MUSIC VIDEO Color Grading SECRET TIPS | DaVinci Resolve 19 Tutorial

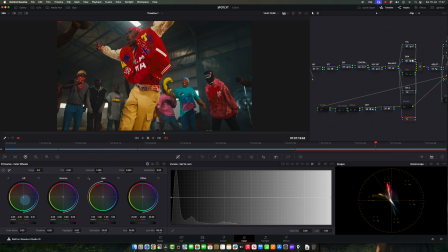(24:40)
So I came, instead of coming here and pushing into your greens, which if you do this here, it's going to affect the bulk of your shots, and everything is going into the shots, and you might have to like counter it and push back.
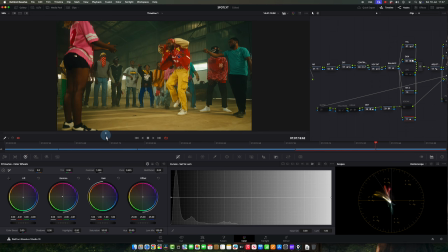(24:54)
And if that's the vibe you're going for, then that's okay, because this could be a vibe also, but that was not the vibe I was going for.
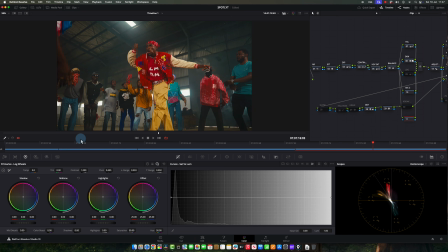(25:00)
So what I did instead is come to log, and in the log space, you can target, where exactly you want to push your colors. Do you want to push it into the bright point or the dark point? So if you come into the shadows, you can push your colors into the shadows only. You can see it's going into the shadows only now. See, I'm pushing this color into the shadows.
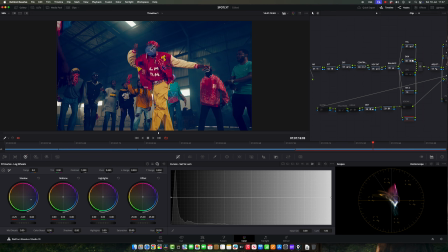(25:19)
If you look at it very well, you can see that some of my skin is still staying because I'm pushing only into the shadows, right? And this is how you can create some extreme looks at times. You can see what I'm doing. I'm just pushing it around so you guys can see.
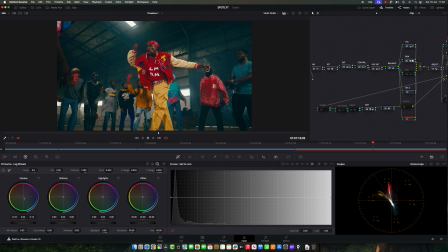(25:34)
So what I did is to just come here and push into the tail. Just make sure that I push into the tail. And when I'm done with that, I'm come to my range and choose how far into my midtones do I want this to affect.
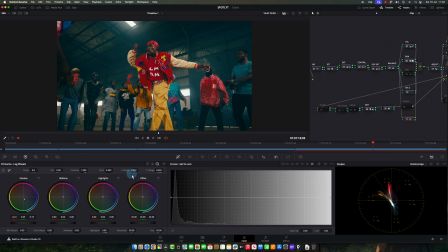(25:48)
Because it's like shadow, midtone, and highlight. So your range helps you to say, okay, focus the shadows here. But if I wanted to affect some of my skin tones, I can say, okay, increase the range a bit, come into, some parts in the midtones.
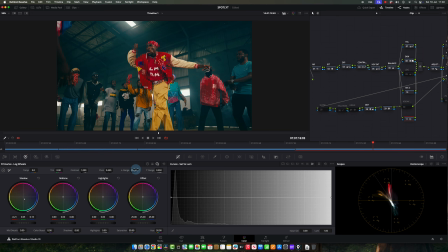(26:04)
This might not make a lot of sense now, but with practice, you would understand what I'm trying to explain. So let's say we increase the range. Now, the entire color is taking over the midtones and even the highlights, right? And then let's take it back. I think I might do a video that is dedicated to this log wheel because most people don't use it.
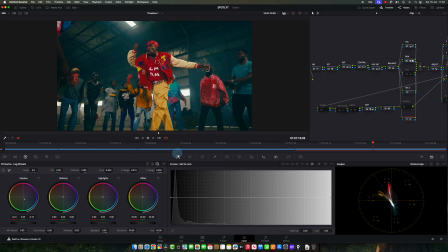(26:21)
They just run from it. And it's one of the things that most people use for color and look development, but they don't tell you. So after doing that, I want to combat it and push some warmth back into my midtones because that's where my skin tone,
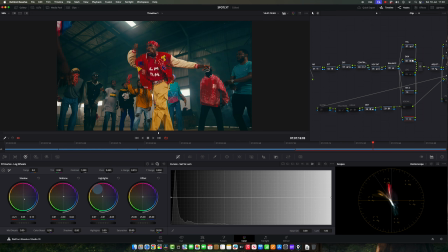(26:36)
is sitting, and I want it to look very good. So I'll come back again to my highlights and just almost counter what you did here, just so you don't want your color to stain your other bands like your midtone and your highlights.
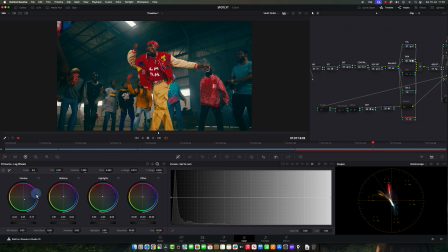(26:51)
And so I'm pushing that. So if I just remove and enable, you can see what I've done. I've pushed into the shadows, which is the dark side of the shot. I've pushed just cool into it. And then what I would do by practice is to come and clean up my shadows.
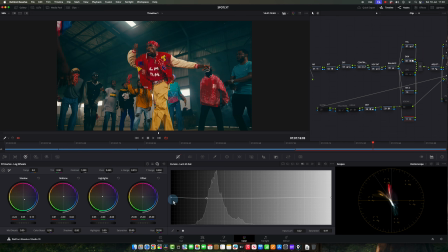(27:04)
I'll come to my loom versus saturation, and what I would do is to select a point here and bring it down. What that does for me is saying I don't want my blacks to be tinted by that color I just pushed into the shadows. I've explained this in the video dedicated to like primary tools.
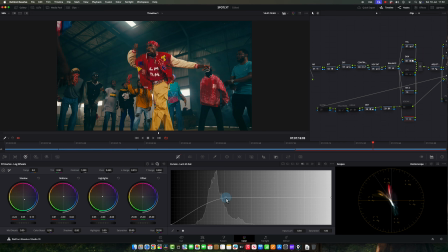(27:24)
Please check that if you're still confused, and you would have a full understanding of what I did here. So that's what I did in this place. I finessed it a bit more, but that's what I did here. You can see the grains of the teal in the background,
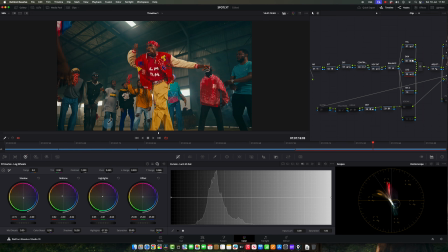(27:39)
and that just helps to like separate the skin also and make sure that the background stands a bit further and then the skin sits on top of it. So that's it. I didn't use this secondary tool because I didn't need to use it. Like I said, I use what I need to use only.
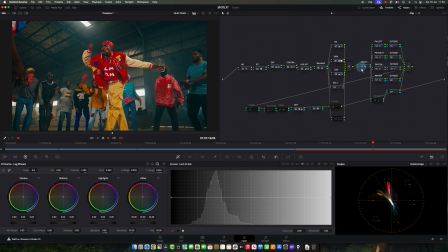(27:53)
And then adjustments, I came here and I realized that the shot was a bit soft just because I used noise remover at the beginning.
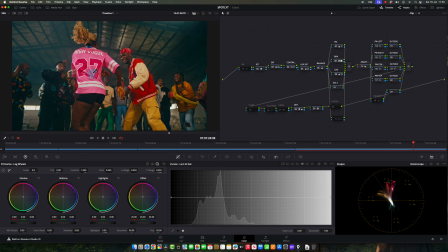(28:01)
I used this because the shot was a bit grainy, if you can see very well. If you guys look at it, it's a bit grainy and I wanted to remove that. So I used my noise remover. You don't have to.
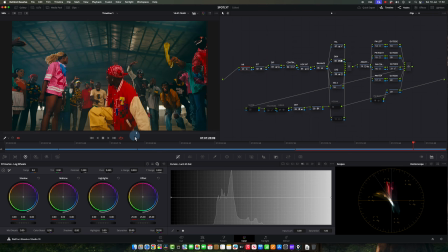(28:13)
The shot wasn't bad at all with the grain, but because it's a music video, I just wanted to keep it as clean as possible.
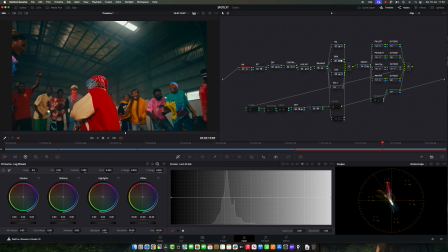(28:20)
Okay, so and if you check some things, we will look at our skin tone. We're sitting very well on the skin tone. The colors are looking nice. Nothing is over, so everything is fine.
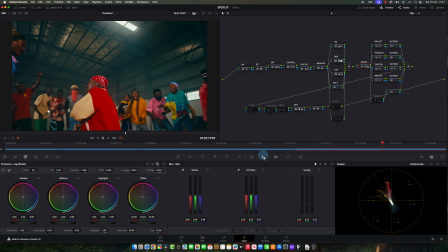(28:30)
Then here I just added a little bit of sharpen, took it back to give it some more sharpness. And that's about everything I did on this particular project, if I'm right, in this particular shot.
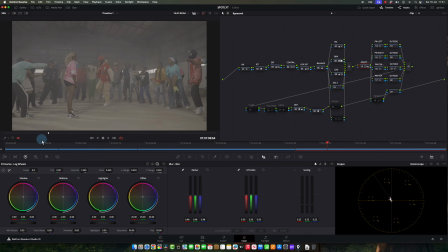(28:44)
Nothing serious. This is what we had before, and this is what we have now.
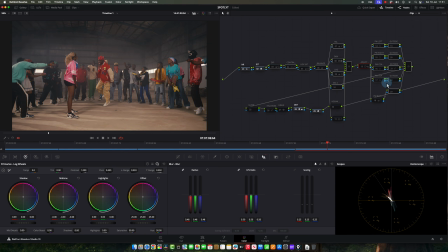(28:48)
And you guys can see all the decisions that I took just to make sure that things pop out. So I started from IDT to ODT, just to recap.
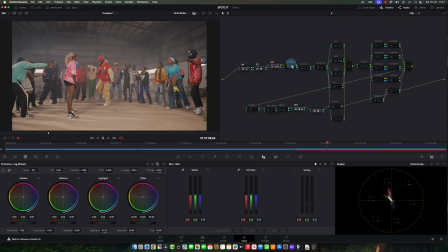(28:55)
Then I came to my exposure, and I just bumped it up a bit. Then I came to contrast, just to give it more life. Then my trusty saturation, that I'm well proud of. Saturation, then I did my balance, which is where things started like to take shape because it was ready before.
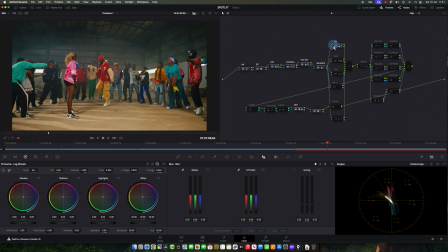(29:11)
Did balance, then I came to HSL and I said, you know what, let's pop some colors and make sure they look great. If you shoot something very well, you don't have to do a lot in the grade to bring it back alive, unless you're pushing and you're going for a stylized look.
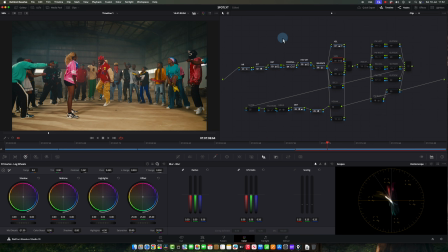(29:25)
Sometimes it's just little adjustments and improving the colors that makes it great. So skin, look at the skin, and skin just looks a bit better than before.
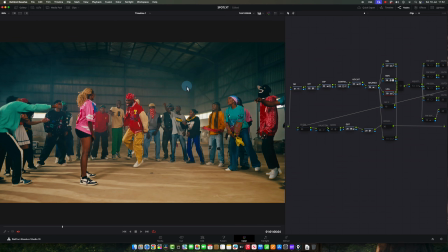(29:33)
Then I came to the log wheels and I introduce this color into the shadows. See before, so everything looks like a bit flat, there's no depth, but with that color, things just look better. Then this is, I didn't do anything here. Here, I have Dehancer giving me the film look, and that's what I did there.
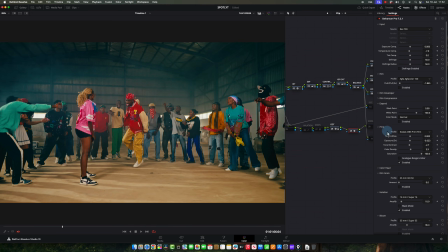(29:49)
And that's probably one of that thing that makes it good, because with this one, you don't have to use the Cineon film log conversion.
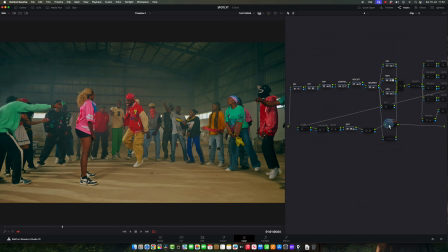(29:56)
But like I said, I could have done this also and use this, and it's the same feeling.
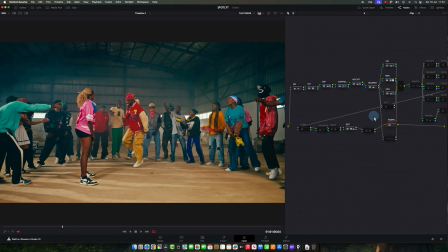(30:02)
The only thing is this is a bit cooler, and that's because of the particular Kodak I chose. I could have used the warmer one, and I'm sure we'll get the same or similar look compared to the Dehancer. But in this one, I used Dehancer, so let's use Dehancer. Grain, I wanted to use grain, but I removed it.
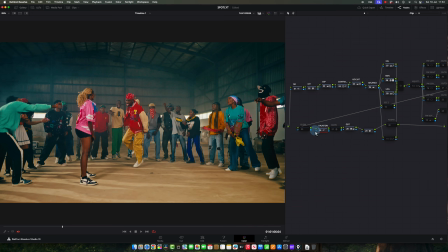(30:19)
I tried the elation, I didn't feel like using it. I'll probably still use it in the final grade, but I didn't use it at the time. Glow, I didn't use glow in this one at all. And then adjustments, I used sharpen, a little bit of sharpen.
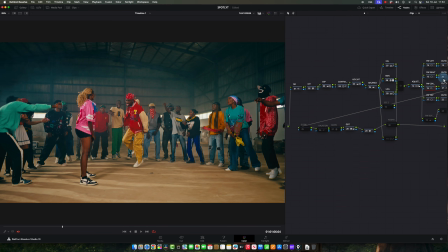(30:34)
I used this power window to refocus the light. So if you see, let me show you properly, zoom to window. Okay, so if you look at it very well, the power window here is the power window center.
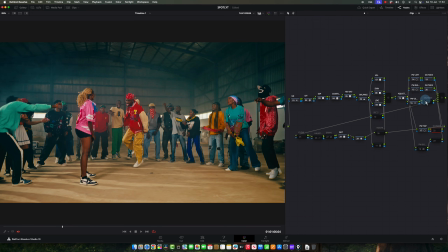(30:46)
So what I did was I just created, I'm going to change, let me change my view now so we can see what I did, show thumbnails. So what I did was I created a power window here. Let me see if I can show you guys that.
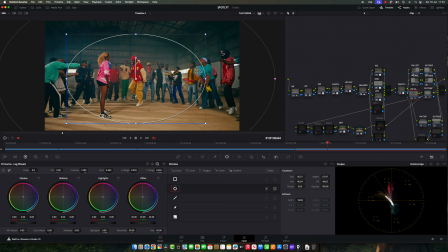(31:00)
So I drew a power window here, right?
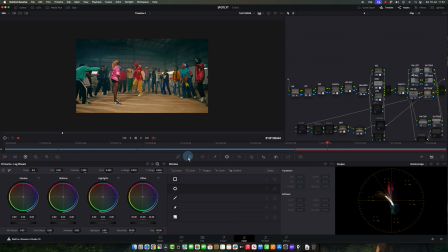(31:03)
And I used the outside node, and I just came to my curves and I brought it down in the middle, just a little bit like this. Okay, not too much. It doesn't look like, you know, something weird. I just brought it down a little bit just to kind of focus it, you know.
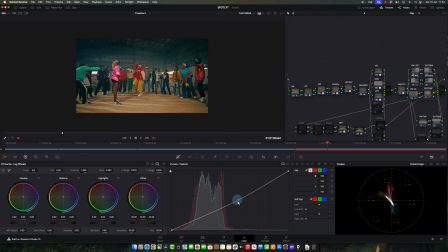(31:21)
Let me bring it down a little bit more. And that's all I did there.
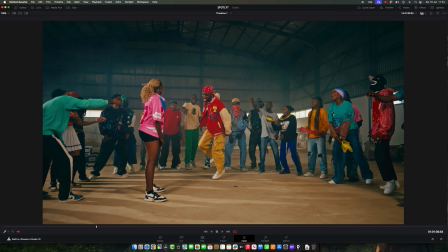(31:26)
Nothing more than that. Just to see that, you know, we kind of have like that focus around what's happening.
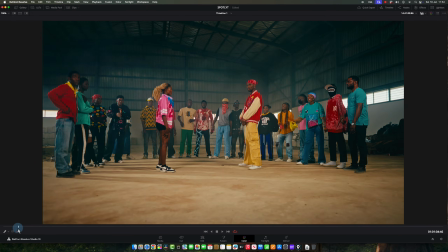(31:35)
So another thing that I was tempted to do was to like knock down the light here.
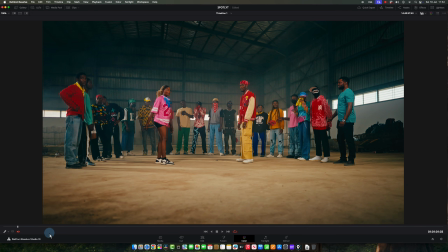(31:40)
But because this is like a straight shot that was sent to me, like it was just the entire take, I didn't do that here. But when I get the timeline and everything has been cut into what it should be cut into, I will take down the light here.
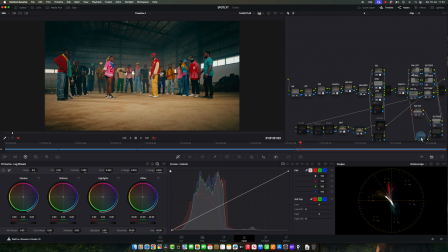(31:54)
And I think I started doing that somewhere here. Let me show you. So you can see, I started doing that here at this power window bottom, which is why my node tree is very, very nice and it makes life easy for you. So if you see, what I've done here is to use this power window bottom. This is before, you can see all the lights showing on the floor, and this one.
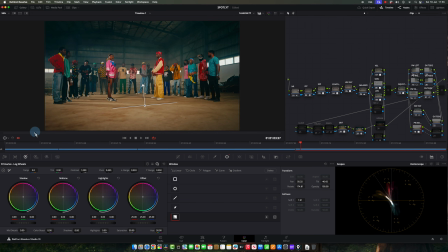(32:13)
But the reason why I didn't use it for this test now is because by the time the shot gets here,
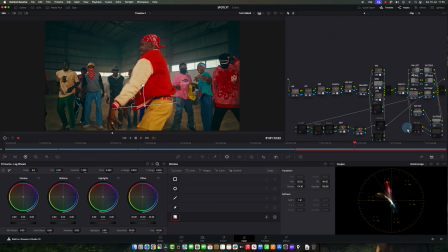(32:18)
then it starts to affect them, which ideally I would have taken off in this clip if I got the edited version. I hope you guys know what I'm saying. I feel like I'm rambling and I'm talking like you're in my head. Just trying to tell you how nice this particular node tree and how helpful it is.
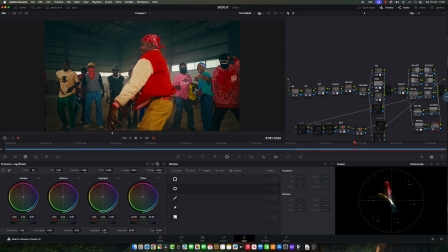(32:34)
So if you guys have not picked up your copy, link is in the description below, so please go grab it. And that's about it. Nothing else. I think that's everything I did in this color grade,
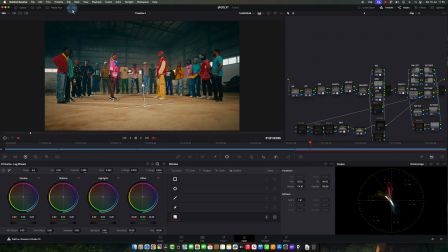(32:44)
and I just copied it and applied the same vibe to this shot.
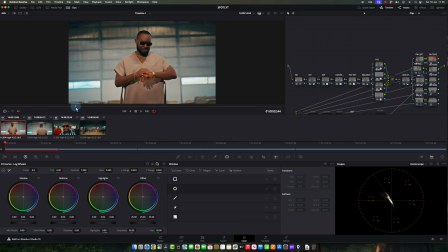(32:51)
This shot is very similar also. If you look at it, there's nothing different that I did.